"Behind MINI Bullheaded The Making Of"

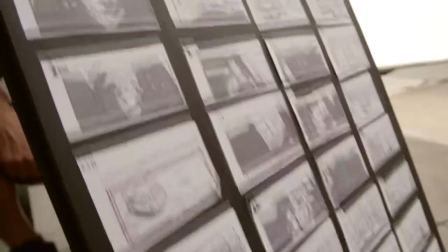0:06 Burger. Ready, and back round. Action!
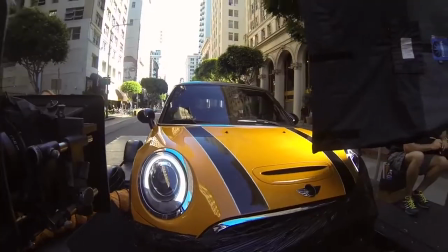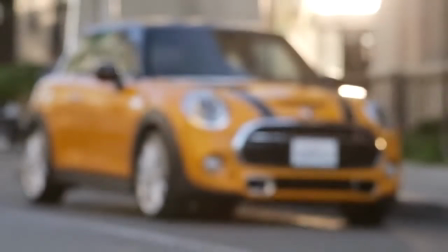0:14 Perfect.
I'm Bruce St. Clair, the director. We're shooting the Mini F56, the launch here in LA.
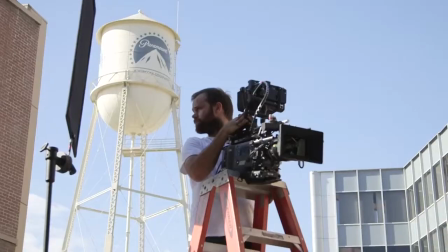0:20 We're shooting part of it in downtown LA and the other half in the back lots of Pan Amp.
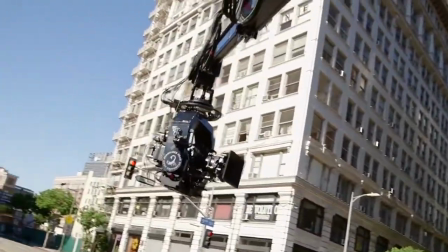0:26 Here we go, we're rolling. Action!
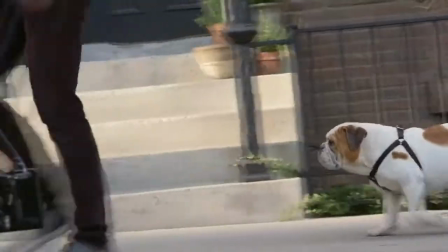0:33 The guy comes out with his dog and the dog sees the new Mini and freezes, and freaks out. So he checks it out.
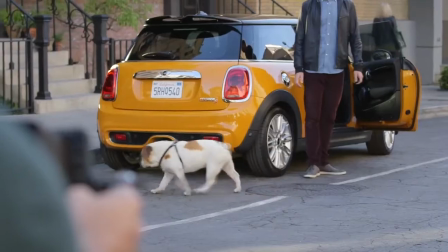0:38 He goes to the front, checks out the front, checks out the back, and then decides to get in.
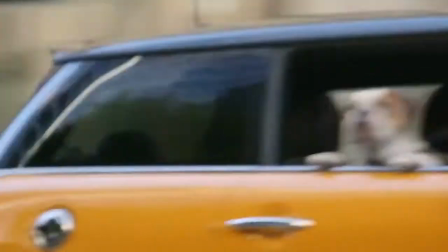0:42 He's a little reluctant, but then he realizes that as he's driving, it's a cool car, and he ends up sticking his head out the window, of course, loving it. You know, these dogs are so difficult to work with. We have two dogs playing the role of one. We have our hero dog, Birdie.
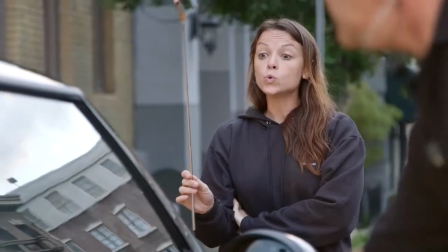1:00 Action, Birdie.
And then we have Penny, who's her backup. When we're on set, they take both verbal and visual commands from us.
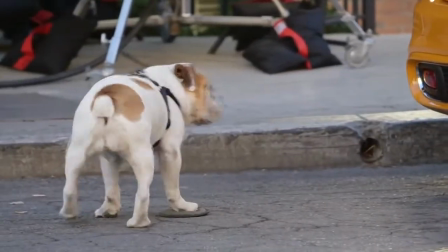1:08 Get on your mark. Get around.
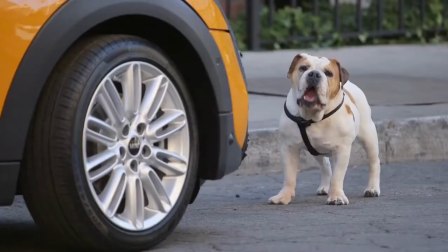We train with positive reinforcement, which means love and affection, toys if a dog likes toys, or food, which is what Birdie likes.
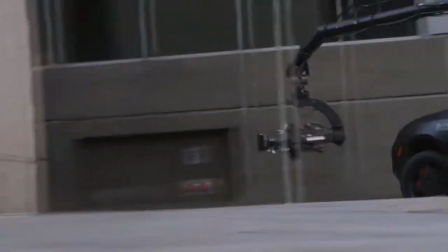1:25 As soon as this cover's off, we're on.
We use the Pursuit car to get very dynamic shots of the Mini Cooper driving. You know, it just makes life a lot easier, we can shoot a lot faster, we can get a lot more action shots.
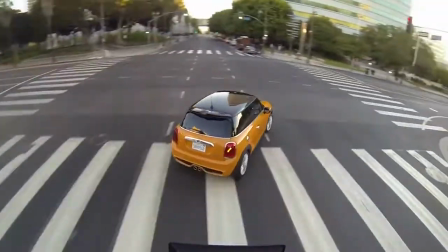1:39 It allows us to get, you know, 20 feet off the ground, far away, like almost a helicopter shot of the vehicle, and then, yeah, then we can move to inches away from the car to shoot the badges,
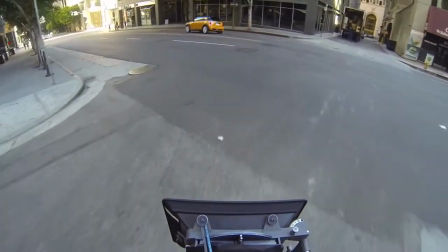1:48 the wheels. We're doing really aggressive turns to show what the car can do, and the performance of the new Mini Cooper. Okay, we're switching from the crane to handheld, you have three sets of suspension and the car shaking so now we've locked up the car and they're
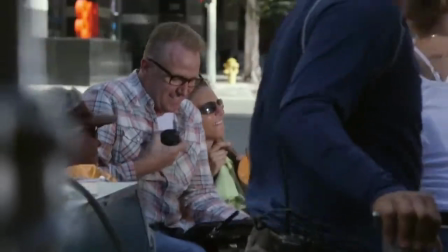2:05 gonna go handheld so if the trailer moves the camera will move with it and it'll look a lot steady.
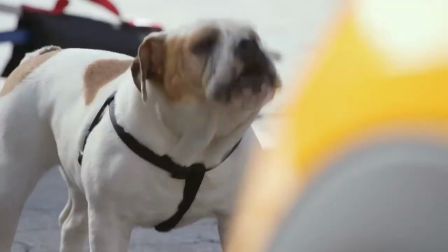I've never driven a car where the moment I turn it off they run in with like plastic
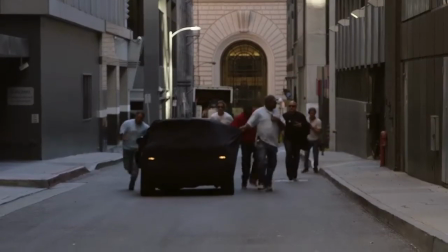2:22 wrap and blankets and everything and just secure the car and hide everything so nobody sees it.
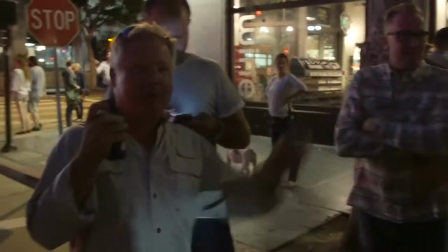2:29 That's a wrap ladies and gentlemen!
It's a freaking awesome car. Working with the dogs was a lot of fun. It was fun.